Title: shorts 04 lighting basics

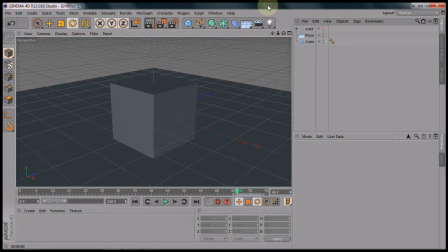[0:00]
Welcome to a tutorial about lighting and lights, what they do, how you can set them. Um, it's very basic. I'm not making anything. I'm just showing you how to use lights and what their parameters are.
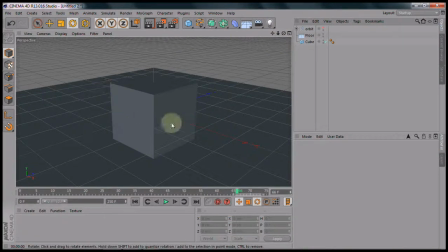[0:20]
Now, in another tutorial, I explained about three-point lighting, which is pretty uh, basic.
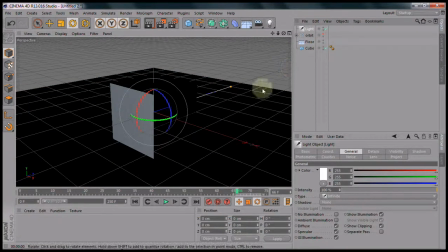[0:29]
Let's start out with that. I usually use an infinite light. By the way, that light that you saw was the default light. So as soon as I introduce a light, it will switch that off and it will introduce the light that I've actually introduced.
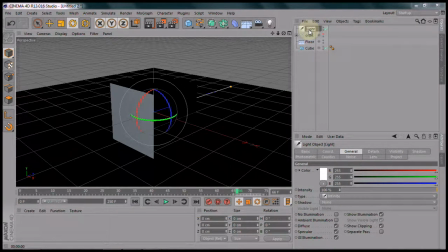[0:46]
Let's call this light the whatchamacallit. You have the fill light, the ambient light, with the backlight, and the key light. Yeah, let's call it key. And of course, this is at a straight angle over the z-axis.
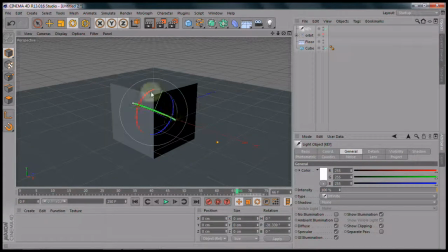[1:05]
I'm just going to turn it around. I'm going to leave it in this place. I usually do that only when I need to move this light, because it's basically sort of like a global light. I'm going to move it only when I'm forced to.
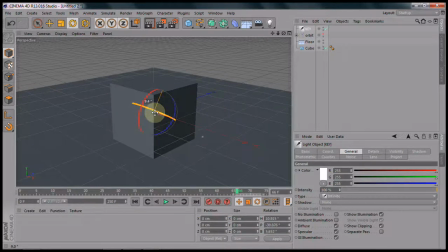[1:20]
I'm just going to add a little bit of an angle to it, so it just doesn't come from the side and from above, but also a little bit sort of sideways from the camera. And that gives me a little bit of light here, but it's not enough.
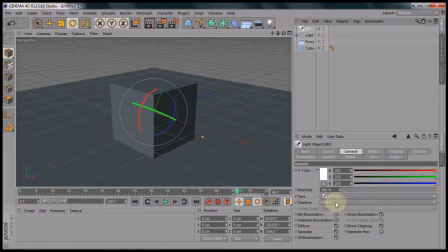[1:36]
By the way, I'm usually switch on shadows on one single light. I'm just using soft shadows now, getting into this tab later on. Now I'm going to introduce any kind of other light as the fill light.
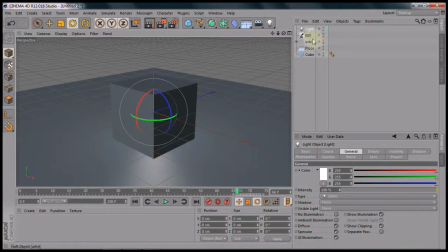[1:55]
Now get the light here on the floor, and it's in the center.
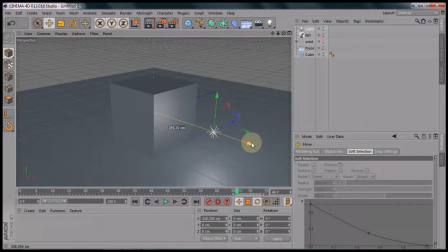[2:00]
Now this one I'm actually going to move, because otherwise it's not going to light the other side. I'm basically going to put it on the other side and opposed to the key light.
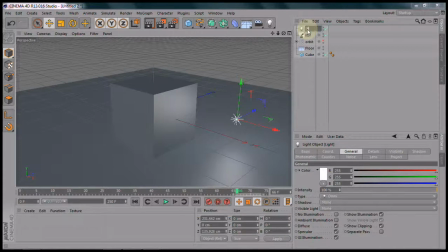[2:12]
So let's call it fill. And of course, not all your lights are 100%. You're not lighting your scene with all 100-watt bulbs.
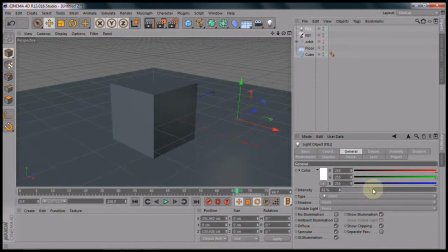[2:29]
So let's put this down to 33 or something like that.
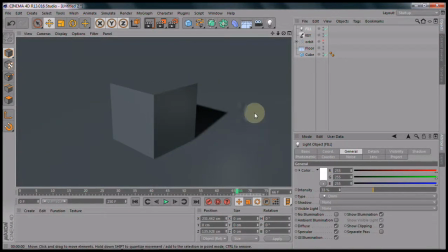[2:34]
And this will actually give you a little bit more definition on this side. Now you see that the top of the box is actually completely invisible because it has the same shading as the backdrop. Of course, you can add shaders
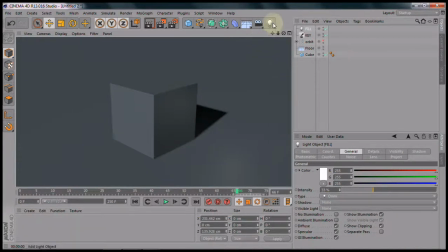[2:53]
and change it like that, but we also need a different kind of light. Now I usually use an infinite light again.
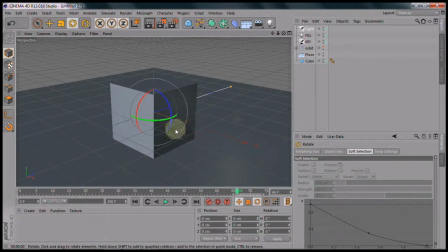[3:02]
I'm going to turn it towards the camera like this. Not really that straight to the camera, just give it a little tilt,
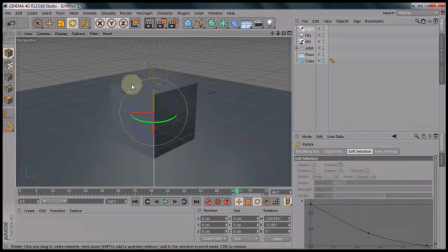[3:16]
and this will give you a nice little highlight on the top.
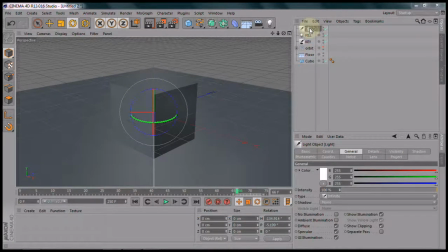[3:22]
Now let's call this back. Back? No, just back.
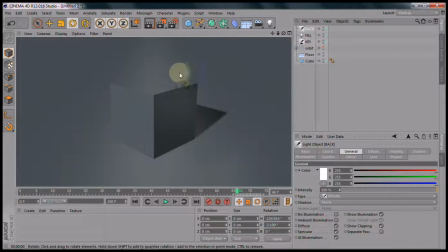[3:33]
This will actually, well, it's affecting the floor as well. I don't want that. Now we're getting this little fuzzy light here in the background. Now that's the first thing I wanted to explain to you. You can actually
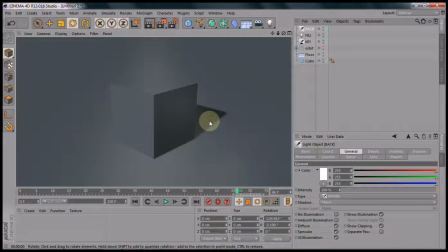[3:49]
attach lights to objects, saying that, okay, this light will light this object and not all the other ones.